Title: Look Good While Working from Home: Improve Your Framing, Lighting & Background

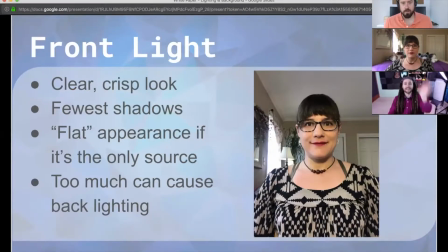Jimmy, why don't you say hi to everyone, Jimmy? Hello, everybody. I'm Jimmy. And Jimmy is a member of our video production team, so he is a lighting expert, and he'll be here to talk a little bit about all of these things.
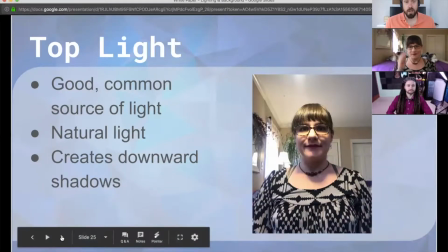So we've got the front light, looks pretty good. The top light, that can create downward shadows. It can be good when it's natural, maybe. Is that right, Jimmy? Yeah, if it's a wide source of light, then it can cover a lot of things.
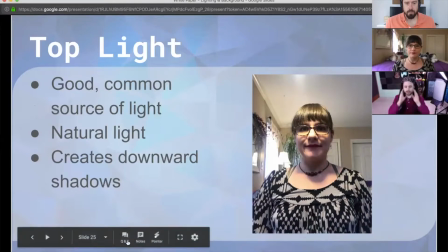If it's a narrow light like you see in Jackie's picture, then you get weird shadows. Yeah. It looks like an interrogation room.
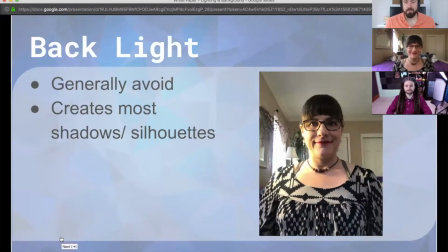Backlighting, pretty much never good. Don't do that.
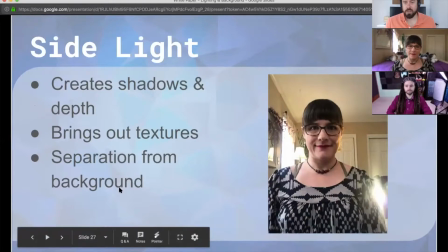And side lighting, that's just going to create lighting on one side and not the other.
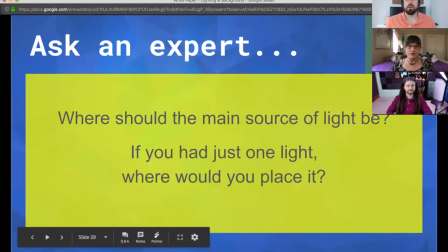So we'd like to ask an expert, hey, Jimmy, where should the main source of light be? If you had just one light, where would you place it? I'd place it as close to the camera as I can. If it's a ring light, even better. But if it's just one light to the side of the camera, really close, a little bit above the face, because light looks better coming down than it does look coming up. Very cool. Thank you so much. Certainly. And continuing here with our presentation.
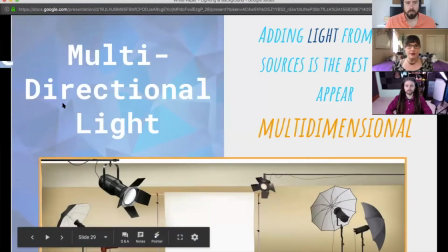I can, in terms of the light sources too, I wanted to make a couple other comments. Can we go back to the backlighting one? Sure. So backlighting right now, this is daytime.
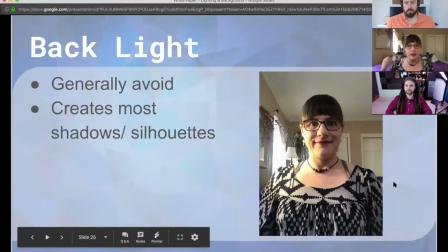And so there's all sorts of light coming in from the windows. That helps a lot. If it was just a light behind me,
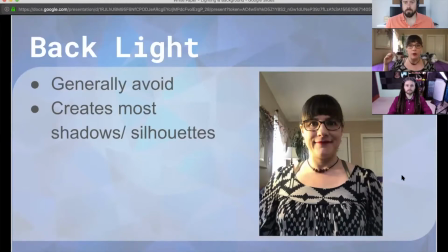it gets really kind of overwhelming and can make you look like a silhouette even. Also, something to be careful of is that on a very sunny day, and I know the way the offices in LA are set up is that there are some windows facing you, big windows. The more windows you have, the more variance there is in light. And as you know, the times change throughout the year, so when we're teaching, could change. And so when there's a ton of light coming in from a natural source, that's actually something you have to deal with too. And so Seth had this issue today, actually. Tell us what you did to resolve your massive amount of light coming in the window issue. Yeah, I had a very, very large piece, like a slice of sunlight coming in, and I had literally put a sheet outside my window.
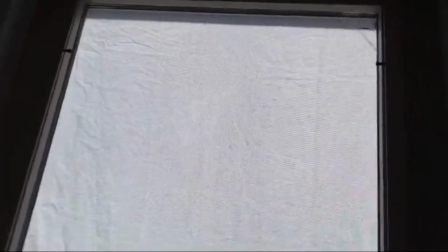I kind of hung up a sheet, and it actually did wonders for the light. It kind of diffused it a bit.
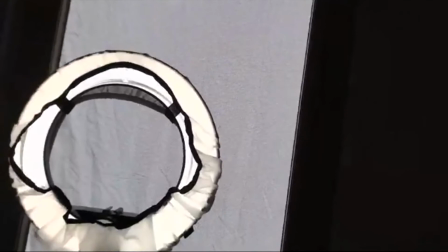I also have this light. It's a circle light that stands in front of me.
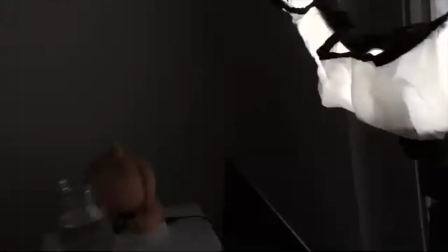This is something that is used in Hollywood a lot. And so both of those are things that are making my lighting situation pretty good right now. Yeah, and you can see this is a window, and that's why even though it's not directly behind me, it is backlighting me a little bit and blowing out the, I guess, the exposure a little bit and not as balanced as it could be. Also, what happens is if there's an extreme amount of light, it can then over front light you. So if there's or over backlight you. So the light's coming in, you did the right thing, the light's coming in from the front, from the sun, but you have a white wall behind you, it can light up that white wall so bright that you're still backlit. So that's something to keep in mind too. Seth, I see your room is really white. So that's something that could happen if there's a window, Mine's a little dark, so it depends on your environment. And that's why some things in the background can help too. That way it helps with the reflection of the light, the natural light especially.
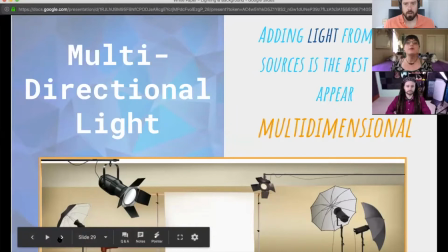Great, and you're talking a little bit about like multi-directional light there. Adding light from many sources is the best way to appear multi-dimensional. Can you talk about that a little bit, Jimmy? Certainly. In fact, that's the preferred way to light somebody, is to have at least 3 lights. So you have your main light in front, secondary light coming from the side, and then a third light either on top or in back, but not in the frame or anything, not the backlight you're talking about, but on top, so that it adds a little bit of the edge of your head or edge of your shoulders. You can see the depth of the person with that one. Cool.